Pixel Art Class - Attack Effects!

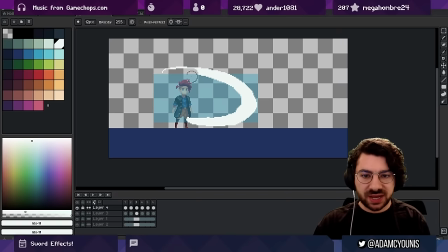[32:41]
There is something that I think we're missing here, which is that we don't really have a lot of emphasis on the point of kind of like maximum slash. So here I'm gonna thicken this out a little bit. And my goal here is to really have this arc
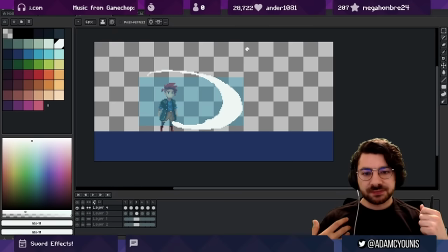[32:56]
appear as like algorithmically sound as possible. Like it was created with like a Bezier curve. So there are a few ways to do this.
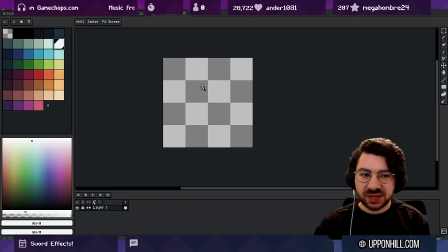[33:07]
If you're really, really new to this process, and you want a bit of a shortcut, what you can do is grab yourself a circle, right?
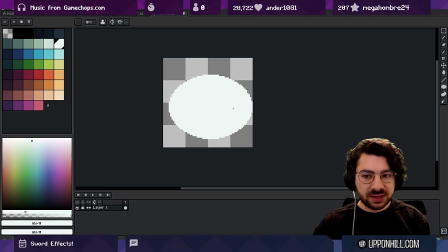[33:16]
And then just draw that circle, change your color to say like a red or a completely different color. And then you can kind of like draw like a second circle inside of that,
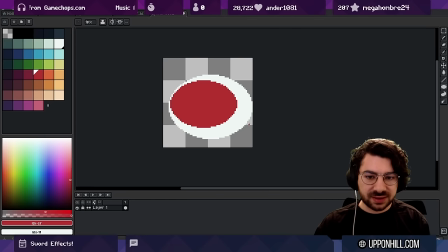[33:27]
you know, maybe something more like this, and then erase the first one. And what you're left with is something that feels like it's got a consistency in how that weight changes, right?
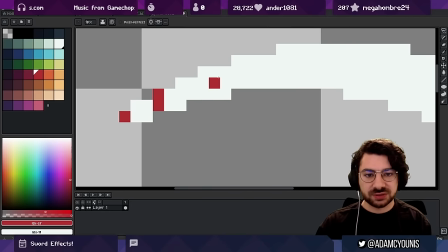[33:40]
Like we've got like, you know, 1 pixel here, 2 pixels, 3 pixels, 4 pixels, 5, you know,
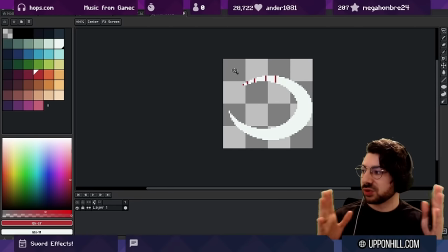[33:46]
it's actually getting thicker in a way that is smooth, and then it gets thinner again in a way that's also smooth. This is kind of trying to create a process that automatically gives you that smoothness or that sense of consistency over time. I don't think this is like the most effective process.
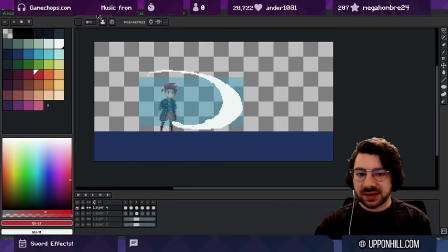[34:05]
It's really good for beginners because it gives you something that's good early, but I would say eventually you're going to think about these things in more specific terms.
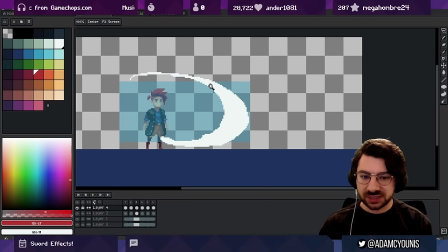[34:14]
You know, if you've got hitboxes, you want to match the shape of the hitbox a little bit more. So, you know, this isn't necessarily an oval. It's got a little bit of a bias towards the bottom end, less on the top. So eventually you're probably going to want to draw these things yourself. So what I like is there's kind of two things, right? There's the actual motion.
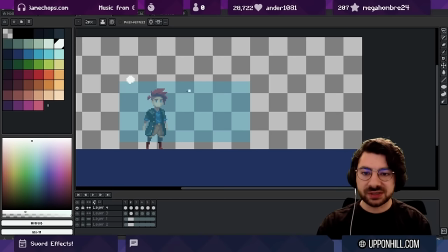[34:33]
So that the tip of the sword here, hypothetically sword, whatever it is, we want to show that that has moved, okay?
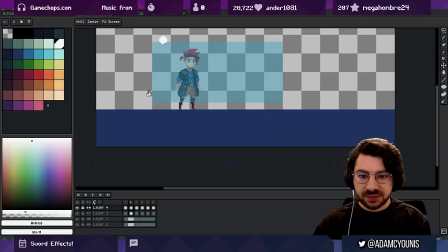[34:42]
And so the idea is that, you know, over time, the movement over time, it's kind of like where here,
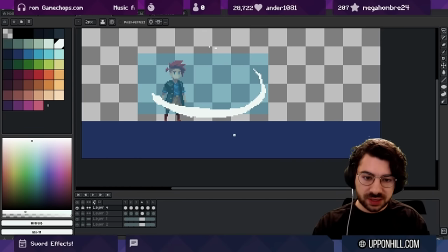[34:51]
we're doing all of this motion, and then we're doing a little bit more, and a little bit more, and then we're stopping, right? So it's kind of like that, in like the distance that the head of the sword moves over time. So like this moves a little bit, and then it moves a lot, and then it moves from here to here.
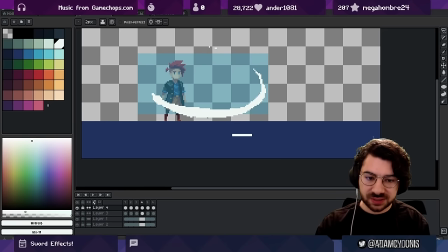[35:11]
It's like a little bit more, right? This distance here is represented here, and then it moves a little bit more, and then basically nothing. So that's kind of how I'm representing that. And you could draw this statically as like a curve, right?
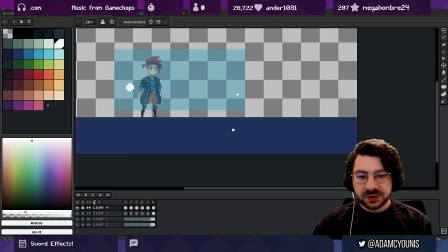[35:24]
It's like that ease in out curve I was representing. So there's that. And then there is also kind of like showing you persistently the area that this sword has covered for the purposes of hitboxes and stuff like that.
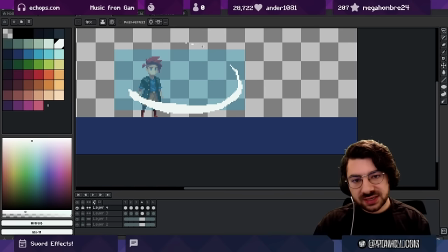[35:39]
And what I like to do then is, you can see here, I've kind of kept some of the shape lingering around on subsequent frames, right?
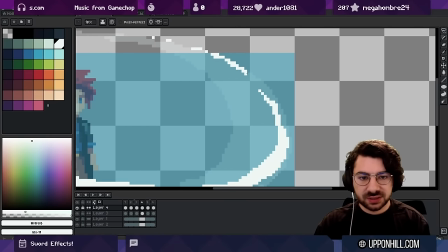[35:50]
It's like the air that has passed through is still kind of playing catch up with the sword.
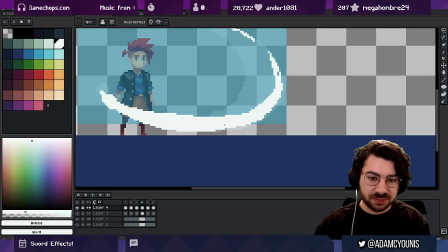[35:56]
So the sword's passed through this area, and I like to billow this out a little bit too, so it actually kind of gets a bit bigger over time.
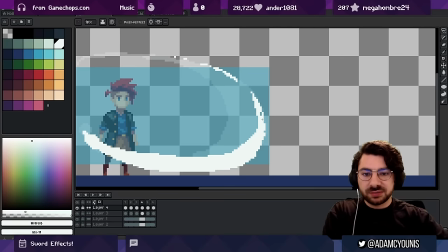[36:05]
Like the air is kind of like expanding outwards because it's got this kind of radial aspect to it, right?
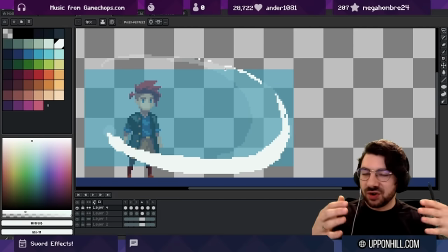[36:11]
We're sweeping around, and so there's like this almost centripetal forces that are like pushing outwards. So I like to expand as we go a little bit.
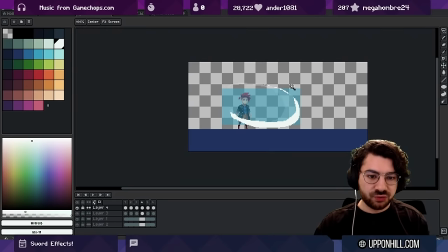[36:20]
And yeah, so that it's like the air is catching up in a way that's representing or ghosting that original frame,
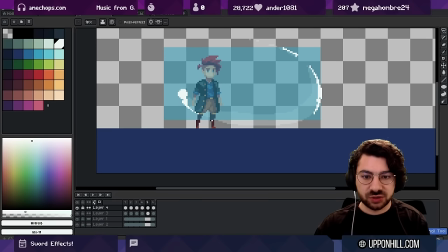[36:29]
lagging slowly, still following the trajectory of the edge of the sword, or the tip of the sword, but sort of slowing down and radiating outwards at the same time. That's the way that I like to think about it.
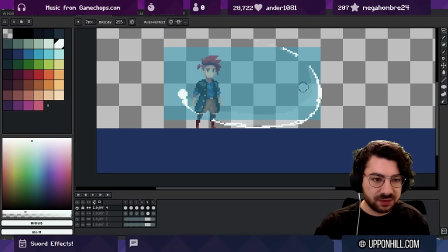[36:42]
So here we can kind of just still trace this out a little bit. These particles, I'm just going to make them sort of continue forward a little bit.